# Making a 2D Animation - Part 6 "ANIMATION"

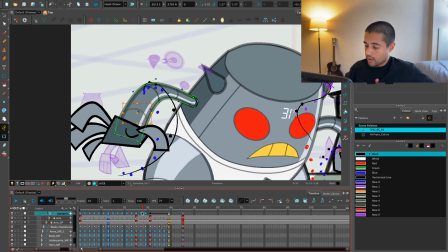2516s
Copy and pasting here, just letting Toon Boom twin this part for me.
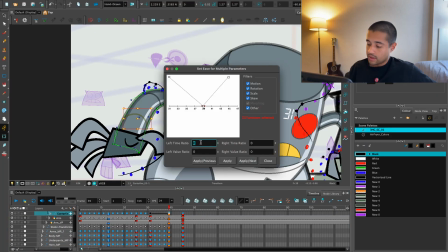2524s
And slowing in here for that 33, same as the arm. Pum pum pum.
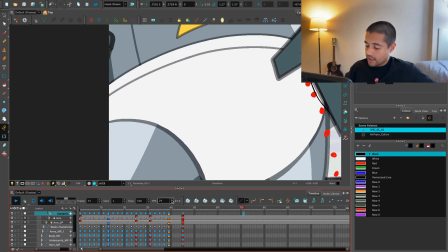2532s
And that the same thing I have to do with every single line.
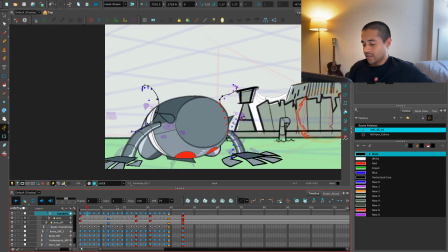2540s
But yeah, I'll do a polish pass later. For now, I'm going to fix all of those arcs.
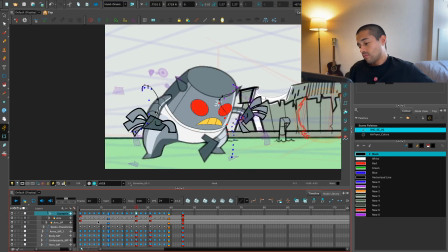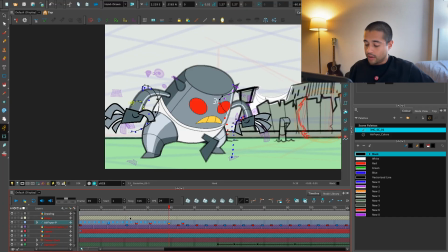2552s
Because that other arm is a mess. Okay, let's get rid of this thing here for now.
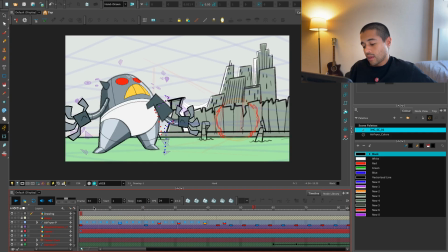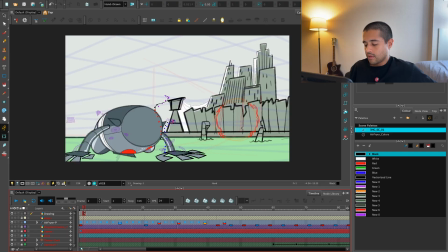2567s
Actually, I'm not thinking too much of I shouldn't. I just need a simple movement of the arms. I shouldn't have too much arcs.
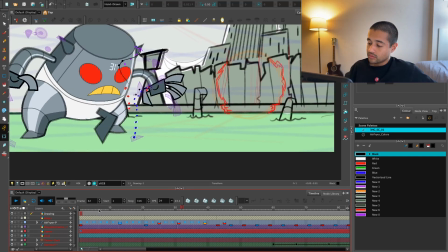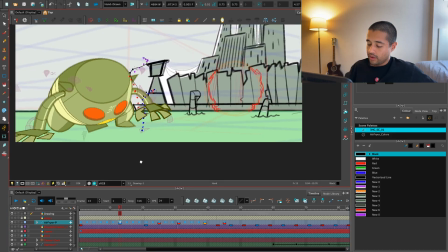2586s
Well, there you go.
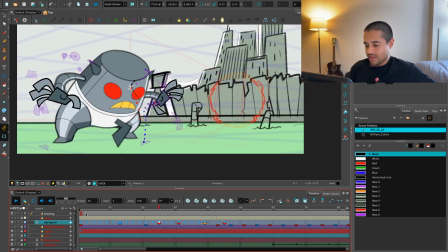2590s
I shouldn't have too much arcs. Because I'm going to animate water around this dude.
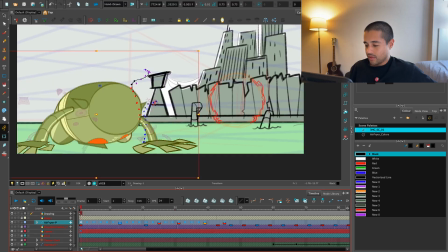2597s
La puta madre, fuck. Okay, let's simplify this dude. Maybe I don't need too many arcs.
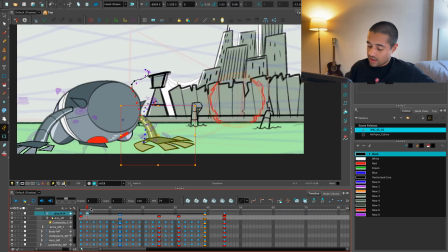2608s
Yeah, cannot waste my energy here.
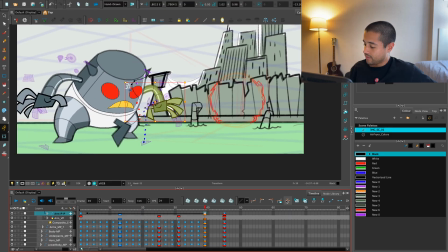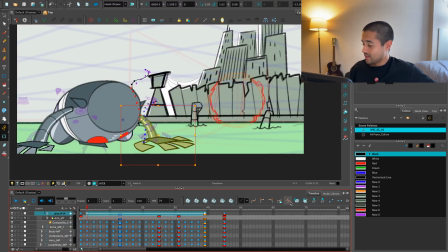2619s
Yeah, dude, I don't need too much on the arcs here. What the heck I'm doing? Get out of here.
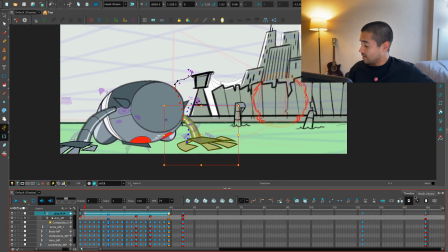2625s
What the heck I'm doing there? Juice.
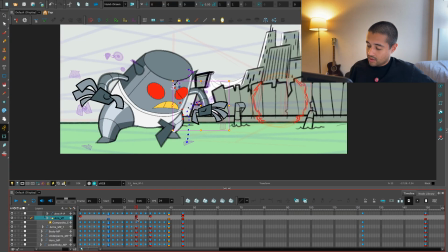2635s
Yeah, this hand, actually I can hide this hand around here.
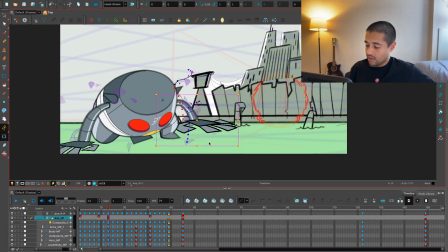2642s
Oopsie.
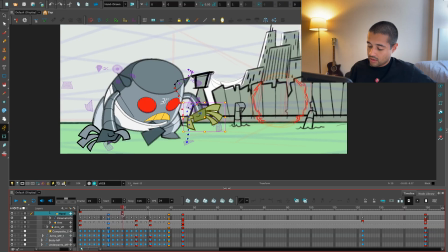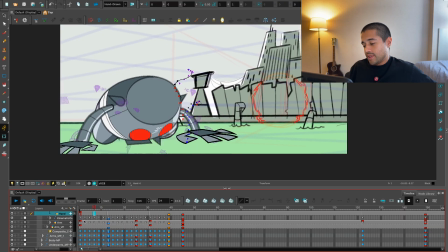2650s
Oopsie. So I'm making these arms low,
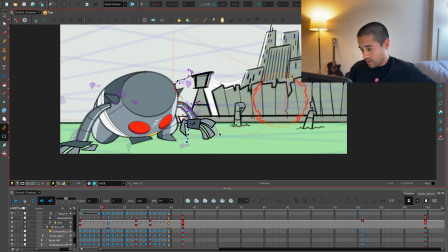2666s
smaller, trying to twin between these hands without having to add arcs because I don't need to add too many movements here.
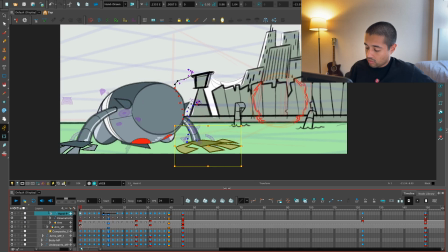Maybe I can even put this hand here because it's underwater and change it around here.
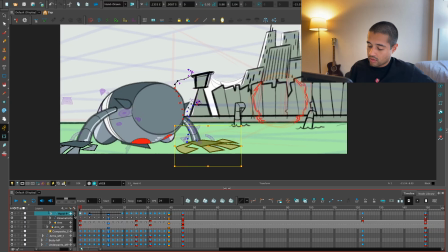Bam, is slapping there. I should keep a little bit more of the flat shape that this hand previously had.
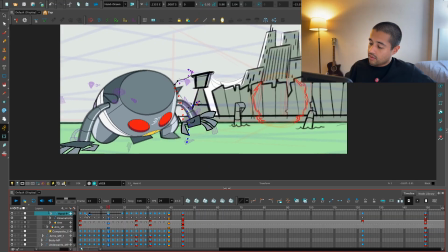2724s
Yeah, that is less noticeable. Can even make this hand a bit smaller.
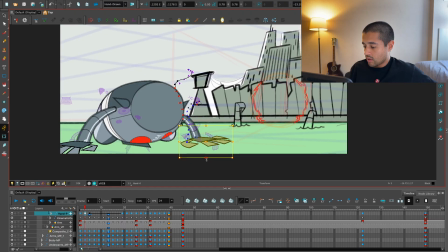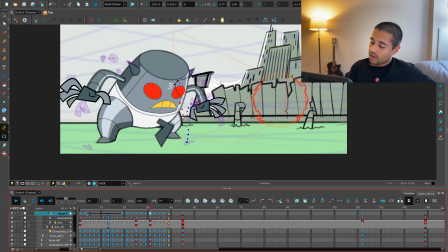2752s
There you go. I didn't have to make all of that crazy stuff.
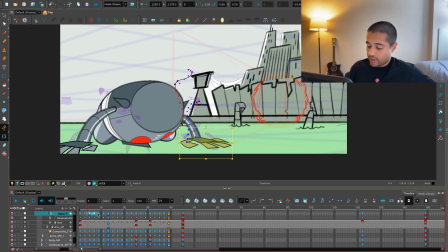2757s
Because all of this dude will be full of acid, I don't need to add all of that stuff.
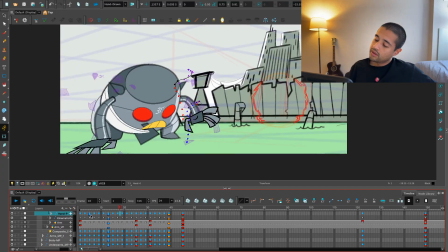2763s
Maybe on the other arm, why not?